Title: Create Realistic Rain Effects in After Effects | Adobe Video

Ever work on a scene where it just needs that little touch of drama? Well, rain is a great way to add some drama to any scene. Today, I'm going to show you how to add rain to any scene using After Effects. Hi, my name is Dave Coe, and I've been using After Effects for more than 25 years as a motion designer. As a kid, I used to watch a lot of sci-fi, and that was a game changer for me. That's what got me started in wanting to create visual effects. I'll be working from the Adding Rain to Video project file. In there, you'll find everything you'll need to follow along. So let's open that up and make it rain.
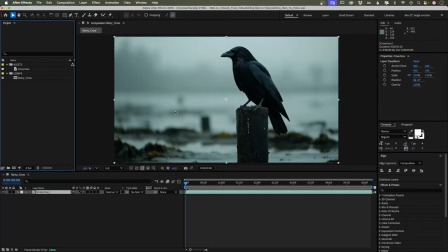[0:35]
You'll notice I've added the crow video to the timeline already. I like to select fit for the viewing size so the video is as large as it can be and will be automatically adjusted if I need more space in the timeline panel. Next up, we'll add an adjustment layer by going to Layer, New, Adjustment Layer.
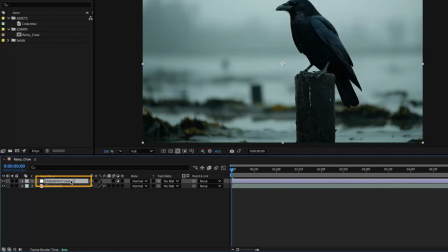[0:55]
We'll press Enter and rename it Rainfall. This will be our CC Rainfall effect layer.
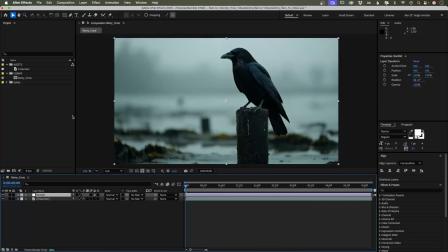[1:01]
With this layer selected, we'll go to Effect, Simulation, CC Rainfall. Play back the video and you should see the rainfall in the scene. It's not bad as it is, but let's go in and make some adjustments to make it more realistic.
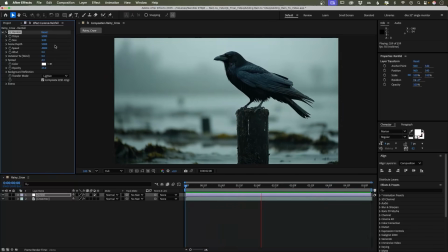[1:17]
The CC Rainfall effect should be in the Effects control panel in the top left-hand corner. If it's not there, you can go to Window, Effect Controls, Rainfall. In the Effect Controls panel, there are a bunch of properties you can adjust.
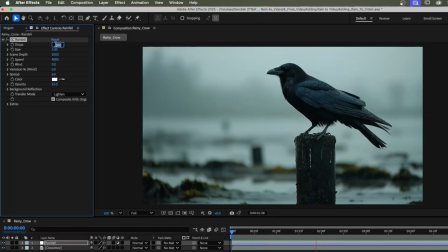[1:32]
Let's change the number of drops to 1,000 because 5,000 drops is a little too dense for what we want. The size of the drops are a little too big, so let's try 2. Since we're making a second rainfall layer in the rain behind the crow, let's set the scene depth to 2,000.
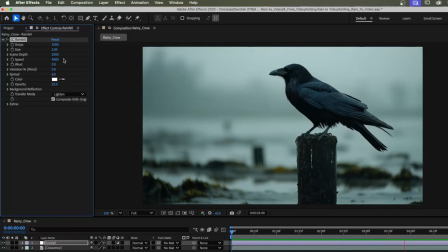[1:50]
We'll leave the speed at 4,000, which is a nice natural looking speed for rainfall. And we'll change the wind to 100 so it's not falling completely straight down. The variation percentage wind will set to 2, so there's some subtle variation in the wind direction.
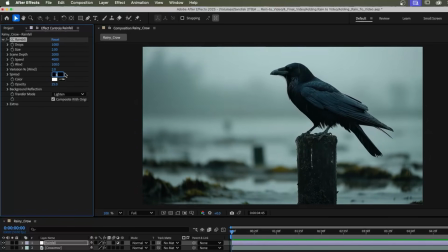[2:07]
The spread we can change to 10, so there's some space and randomness to the rainfall. The opacity is looking pretty good at about 35%. Too low and it's hard to see the rain, but too high and the rain starts looking thick and unnatural.
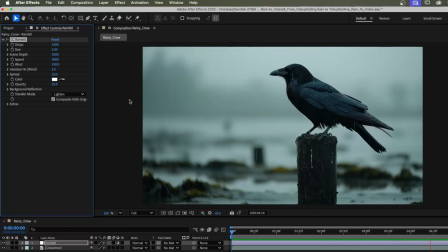[2:21]
Now that you know what these properties do, feel free to play with the settings to find what works best for your project.
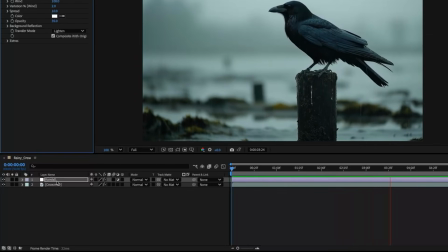[2:27]
Now we can duplicate this rainfall effect layer to create more depth to our rain behind the crow.
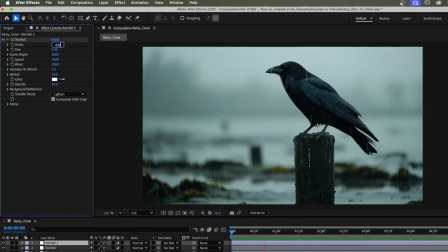[2:33]
Let's change the number of drops to 4,000. The size of the drops to 1.5, so there's more, but they're smaller and more subtle. We'll increase the scene depth to 5,000 so the rain is not all concentrated in the front, but is falling deeper into the background.
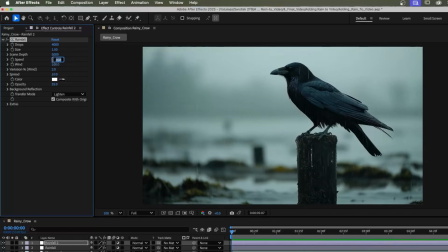[2:50]
We'll lower the speed slightly to 3,500 because things further away tend to look like they're moving slower. And everything else we can keep the same. To control where the rain appears, we'll add a mask.
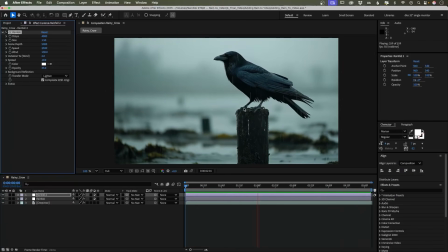[3:04]
Think of it as a shape that defines which parts of the rain layer stay visible. In this case, we're giving the rain more depth by separating the rain that falls in front and behind the crow.
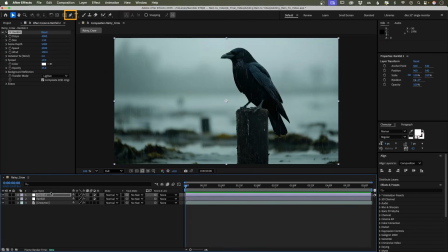[3:15]
With our Rainfall 2 layer selected, we'll grab the pen tool up top and start drawing our mask around the crow. Let's speed this up a little bit. Masking takes a little while. When we're done drawing our mask, we'll set our first mask path keyframe.
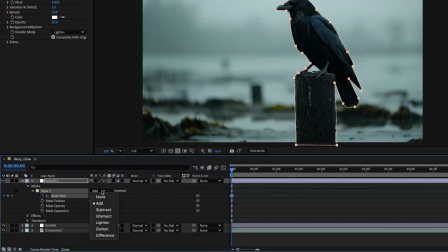[3:30]
Let's also set the mask to subtract because we want to remove the rain that overlaps the crow.
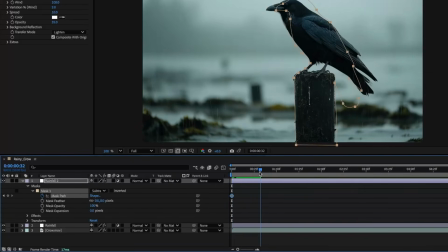[3:37]
When animating the mask of the moving crow, I like to set my mask path keyframes only where parts of the crow move from one position to the next. Remember, patience is key. This will take a bit of time. The mask doesn't have to be perfect.
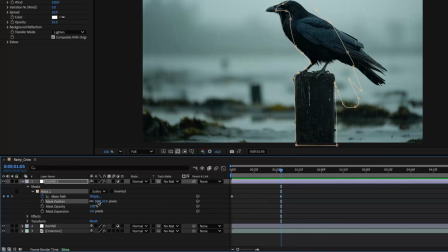[3:53]
We'll add a feather of about 50 pixels to take care of any imperfections and give it a more natural feel.
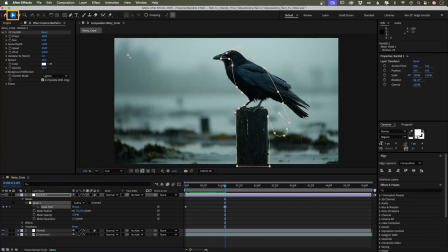[3:58]
Let's switch to our selection tool. When masking, I like to use the least amount of keyframes. Not only is it less work, but it makes the motion smoother.